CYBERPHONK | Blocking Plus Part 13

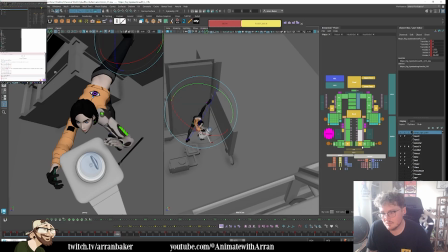(25:28)
Yeah, it feels a bit better.
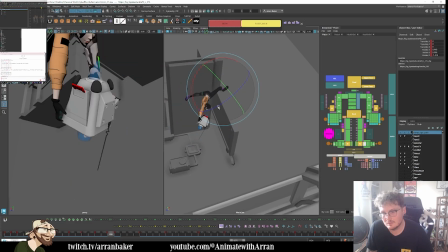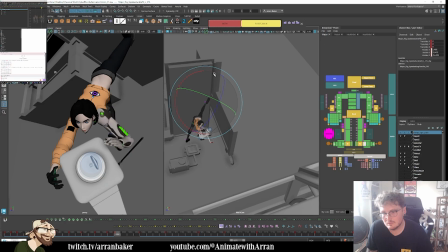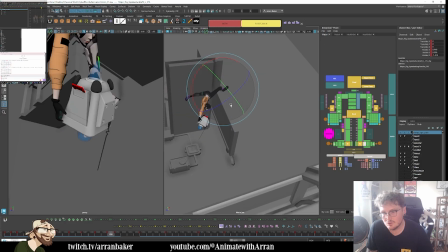(25:44)
Just tracking the arc.
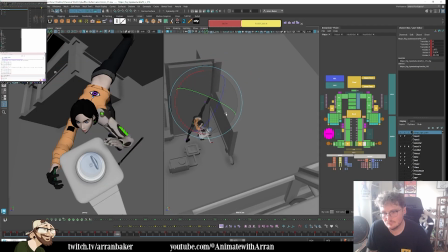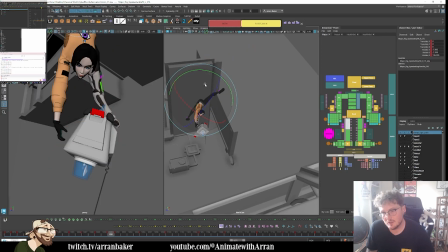(25:56)
That leg needs to scoop in more, a little bit more direct.
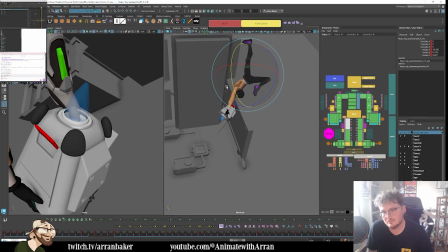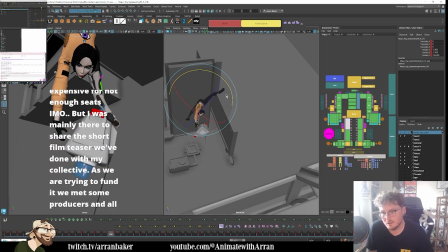(26:07)
I think that's working better.
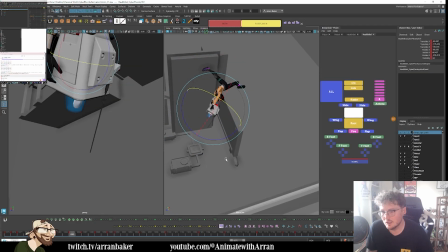(26:12)
Which means the robot may also need to go a little bit further through.
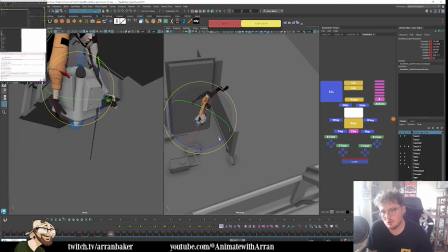(26:25)
I think it was just more about the inertia of the character.
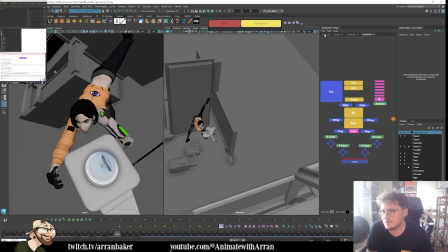(26:35)
So I want to get this feeling that it's leading her. So she's reaching out.
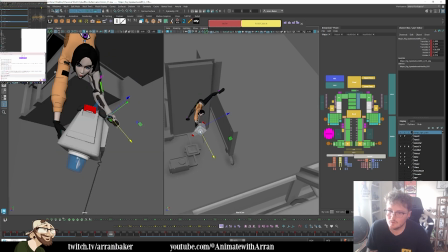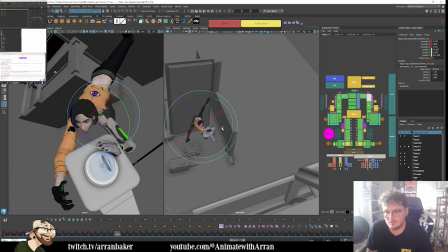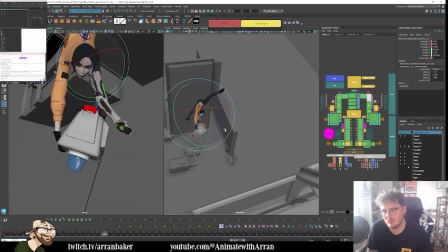(27:08)
So it's coming through now. So this is on a 1. So it's quite quick through here. And then this is on 2s.
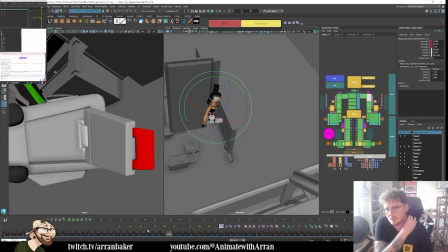(27:16)
Now it's a case of, do I hang in this for a bit longer so there's a bit of a slow and then fast?
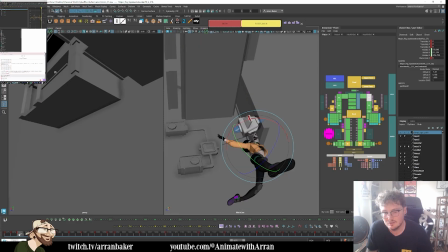(27:22)
Or is this one continuous fast action? Whoa.
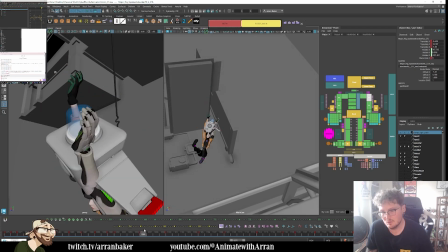(27:28)
I think it needs to be quick. Which makes me wonder, do I bring this 1 frame earlier? I think this needs to be earlier, potentially. Oh, I don't know. Maybe I think this time is actually going to work as it is.
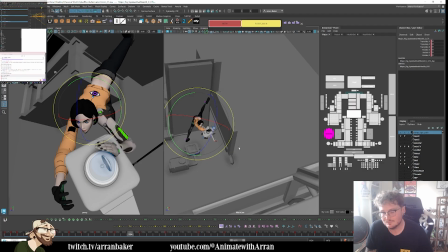(27:49)
So as we're coming through here, need to blend this through.
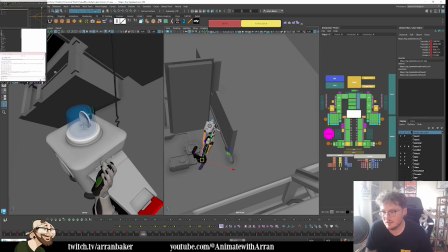(27:59)
Need to make sure I get the weight dropping down.
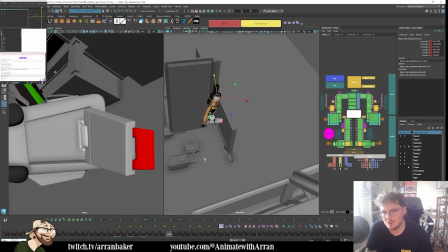(28:13)
But it does feel like she needs to be facing this way.
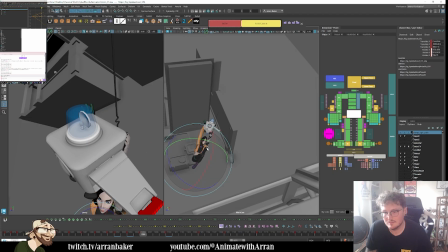Based on her trajectory. I think it also just looks a bit more appealing to the rhythm of the motion.
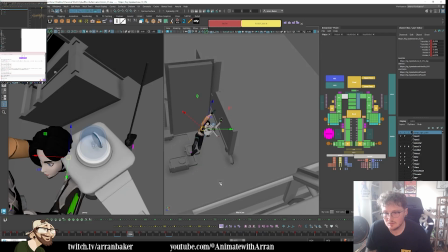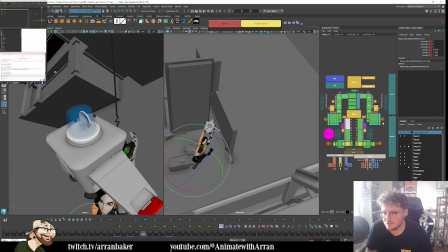(28:44)
And then I'll just push the silhouettes a little bit more to read it.
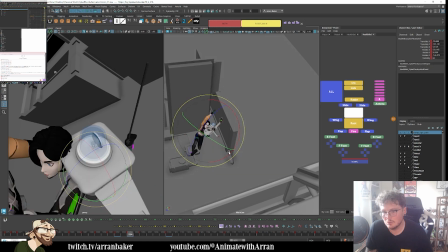(29:02)
And then I think the health bot's angle needs to be more like that angle.
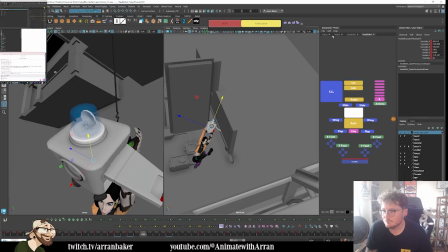His name is Healthbot in the rig, but just for context, that's not what we're going to be. That's not its purpose. It's not a health droid. It's more like a surveillance security droid in our project.
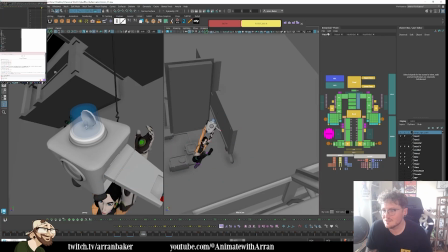(29:29)
Something like this.
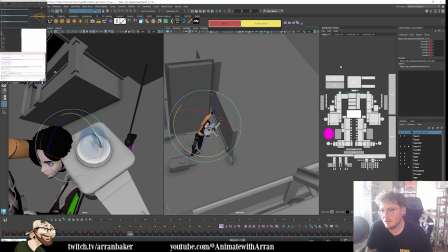(29:33)
So we're coming through. I want her to ease in.